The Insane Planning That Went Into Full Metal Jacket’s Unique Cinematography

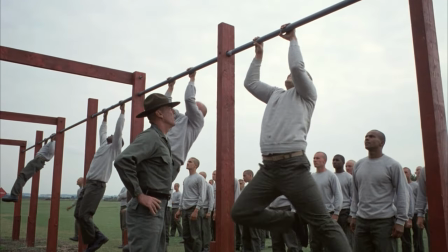16:28 About an hour's drive from the barracks set was the training grounds where all of the outdoor bootcamp scenes were filmed.
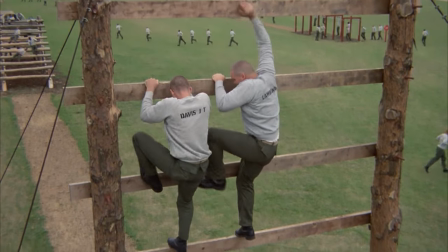16:33 These shots were filmed at an actual Royal Air Force Base in Basingborn. What's interesting is that in 1943,
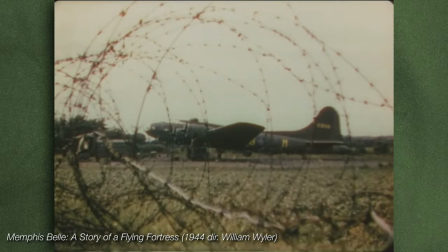16:41 legendary director William Wyler shot a documentary at Basingborn called The Memphis Belle,
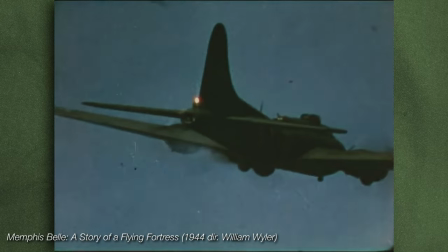16:46 A Story of a Flying Fortress, about a Boeing B-17 flying fortress.
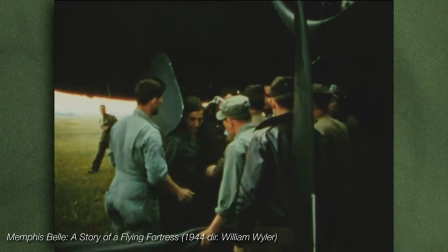16:51 The documentary was meant to build morale by, quote, showing the everyday courage of the men who manned the bombers.
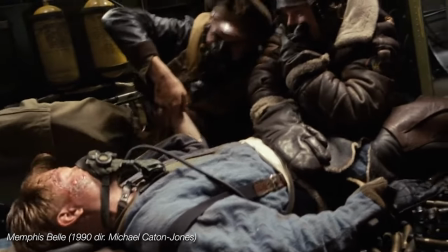16:57 Perhaps even more interesting, though, is that in 1990, a fictionalized version of the story was made into a movie starring Matthew Modine .
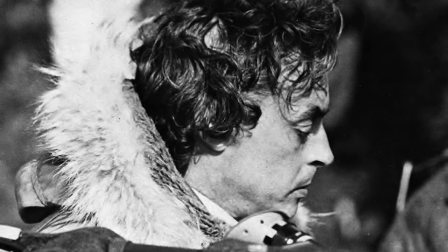17:08 John Alcott had taught Milsom a system for measuring light that Kubrick had used as far back as the production of 2001 A Space Odyssey .
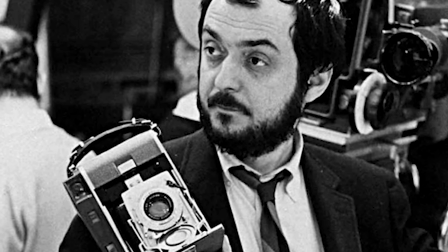17:15 The system involved using a polaroid camera to get a quick preview of how the light would look on film that you couldn't get from just looking through the viewfinder or watching playback .
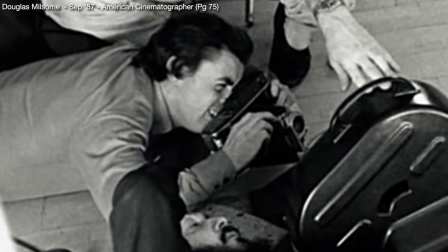17:24 Milsom said, He taught me how to use black and white polaroids to measure a great deal more than just exposure.
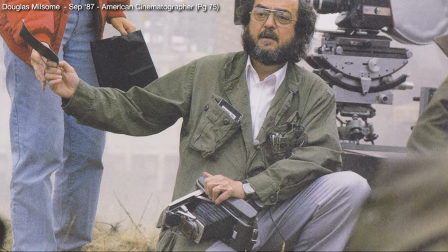17:29 It gives you the balance and allows you to go much higher or lower than the meter would otherwise indicate against film speed.
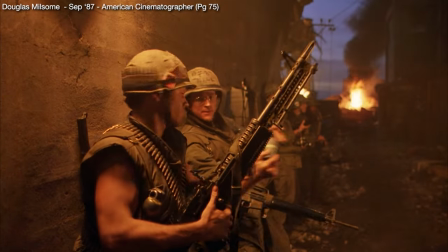17:35 The Polaroid film delineates very well between light and shade,
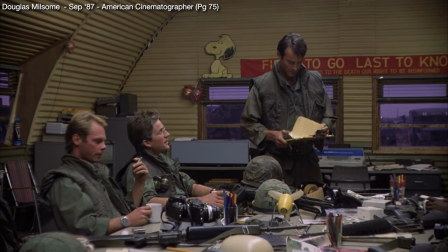17:38 and also gives a tremendously good idea of how windows are going to look if they're over or underlit.
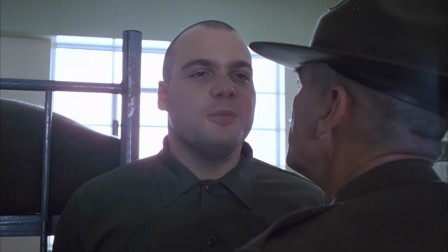17:44 This system would really come in handy when shooting the scenes in the barracks, which featured large windows lining both sides of the room.
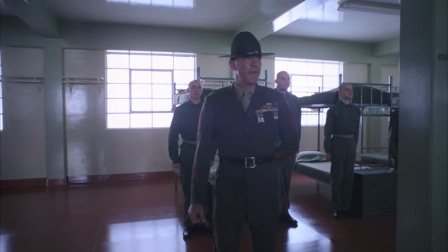17:51 Because Kubrick's opening shot in the barracks required the camera to follow gunnery sergeant Hartman around the room showing the full 360 degrees of the space,
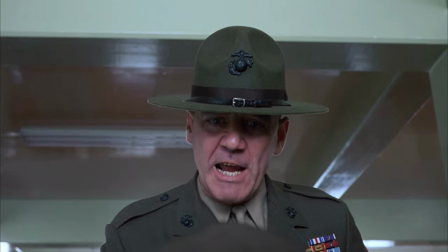17:59 they had to make sure that there weren't any lighting setups visible in the shot.
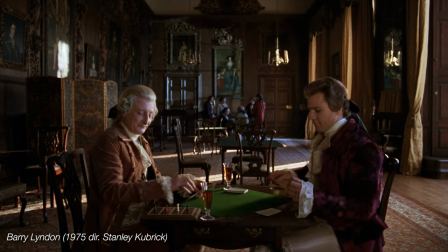18:03 Milsom would use the same technique that Alcott used to simulate the natural light in Barry Lyndon's interiors and the lobby of the Overlook Hotel.
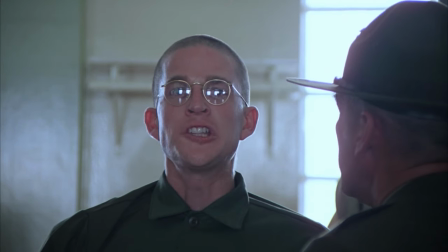18:11 All of the lights were positioned outside of the set and shining down through the windows. Milsom said, We use the PAR 600-watt lamps.
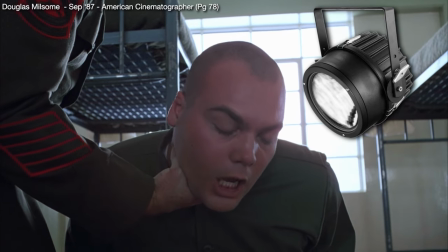18:19 Each light has six 100-watt bulbs on it.
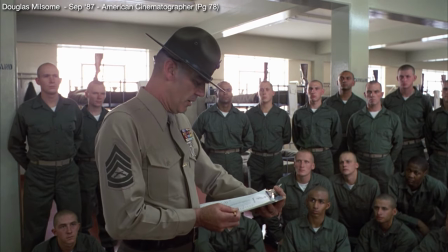18:21 We put four of these lamps outside each of the seven windows of the set, so we had 24,000 watts burning outside each window.
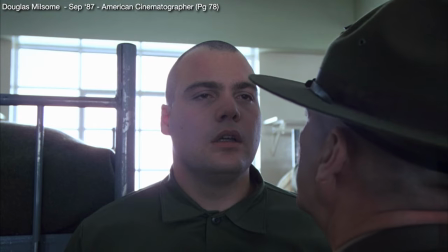18:28 We had them filtered through the Roscoe Plastic 216 fiber, which gave us a very nice, soft, warm look.
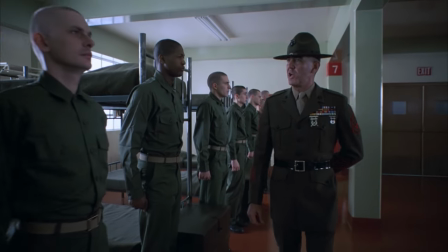18:35 To get the smooth shot of Hartman giving his introduction to the recruits, they used an old Moogiola dolly with air-filled tires.
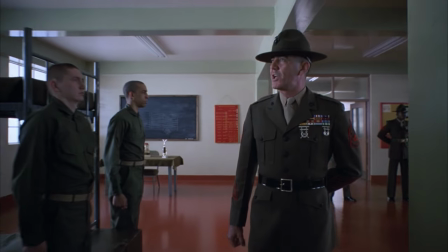18:42 Because the floor of the Barrick set wasn't very smooth, they let a lot of the air out of the tires until they were nearly flat,
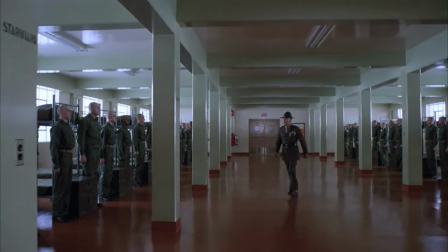18:47 which made the tires compress more in different different areas to allow for a super smooth movement through the space.
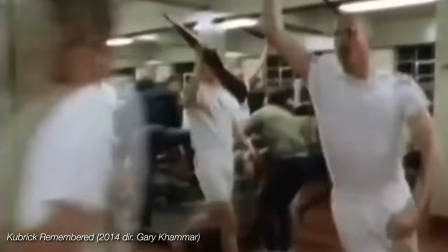18:53 Here you can see the moviola dolly in action while they shoot the this is my rifle, this is my gun bit.
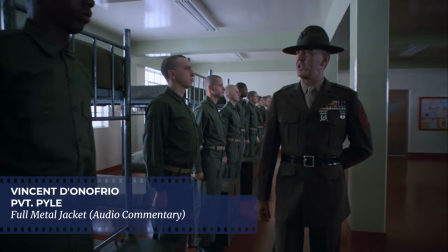18:58 The shots of Lee coming up and down the bunks along the barracks was something that was done over and over again because
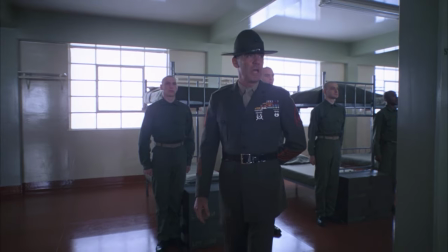19:05 Stanley wanted just the rhythm of the camera and Lee's movements to be perfect and if you notice the composition of these shots,
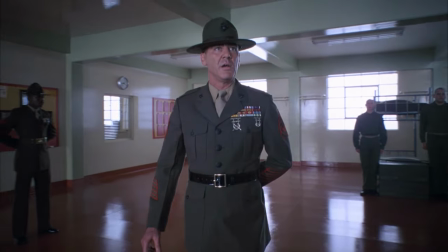19:13 they're just amazing compositions. I remember Stanley paying a lot of attention to that.
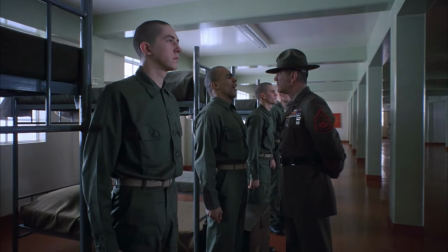19:21 Just because the camera was moving and just because a character was moving didn't mean that the composition had to change.
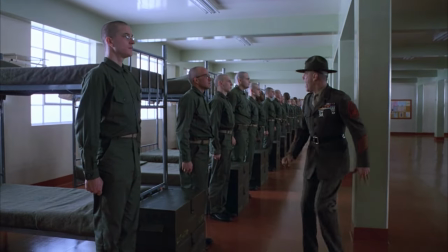19:26 Or if it did change, it should change in a way that was as strong as the last composition.
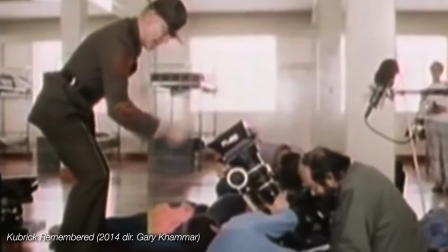19:34 Well, no shit.
The blocking was usually based on the camera setup.
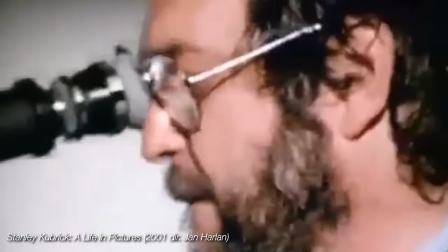19:39 Kubrick would have the actors rehearse, and he'd walk around with a viewfinder.
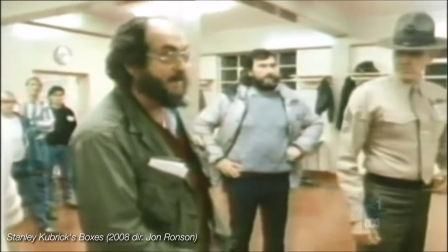19:42 And, when he found a good angle, he would adjust the blocking saying things like, you can't step to the side, if you step to the side, it's not good.
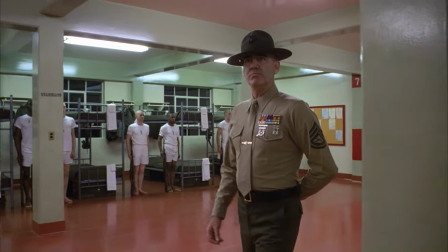19:50 Most of the other scenes in the barracks take place at night, so Milsom used warm white deluxe daylight fluorescent tubes on the ceiling.
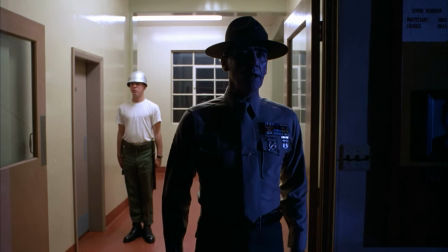19:57 There is no hidden light source inside the barracks—the entire space is lit with the lights you see in the scene.
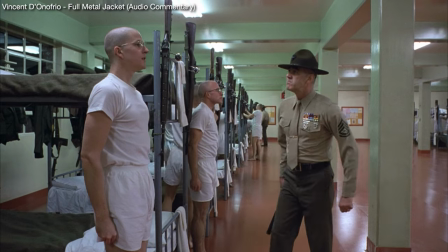20:03 The lighting in there is just all neon lights and it's very harsh lighting.
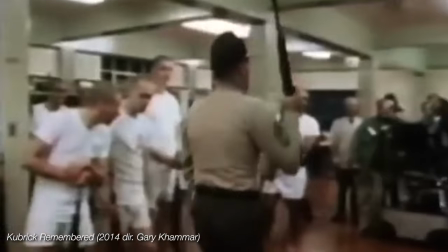20:08 This gave Kubrick the freedom to place his camera anywhere in the room, without having to worry about changing the lighting setup.
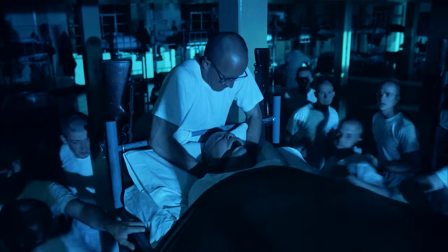20:15 When it came time to shoot the pivotal blanket party scene, and more importantly, Pyle's death scene,
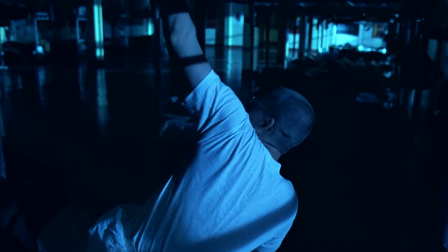20:21 Kubrick would go beyond the naturalistic lighting of the previous scenes and instead create a
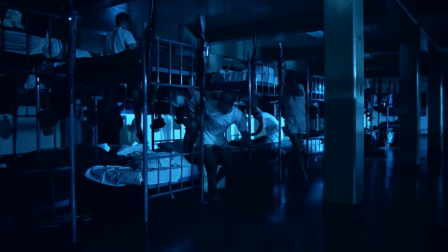20:25 stylized blue moonlight that would heighten the reality and create a dreamlike feel to the scenes.
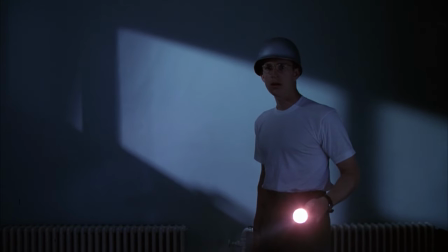20:31 But Kubrick and Milsom would need to somehow light the bathroom as if the only light source was moonlight coming through the windows.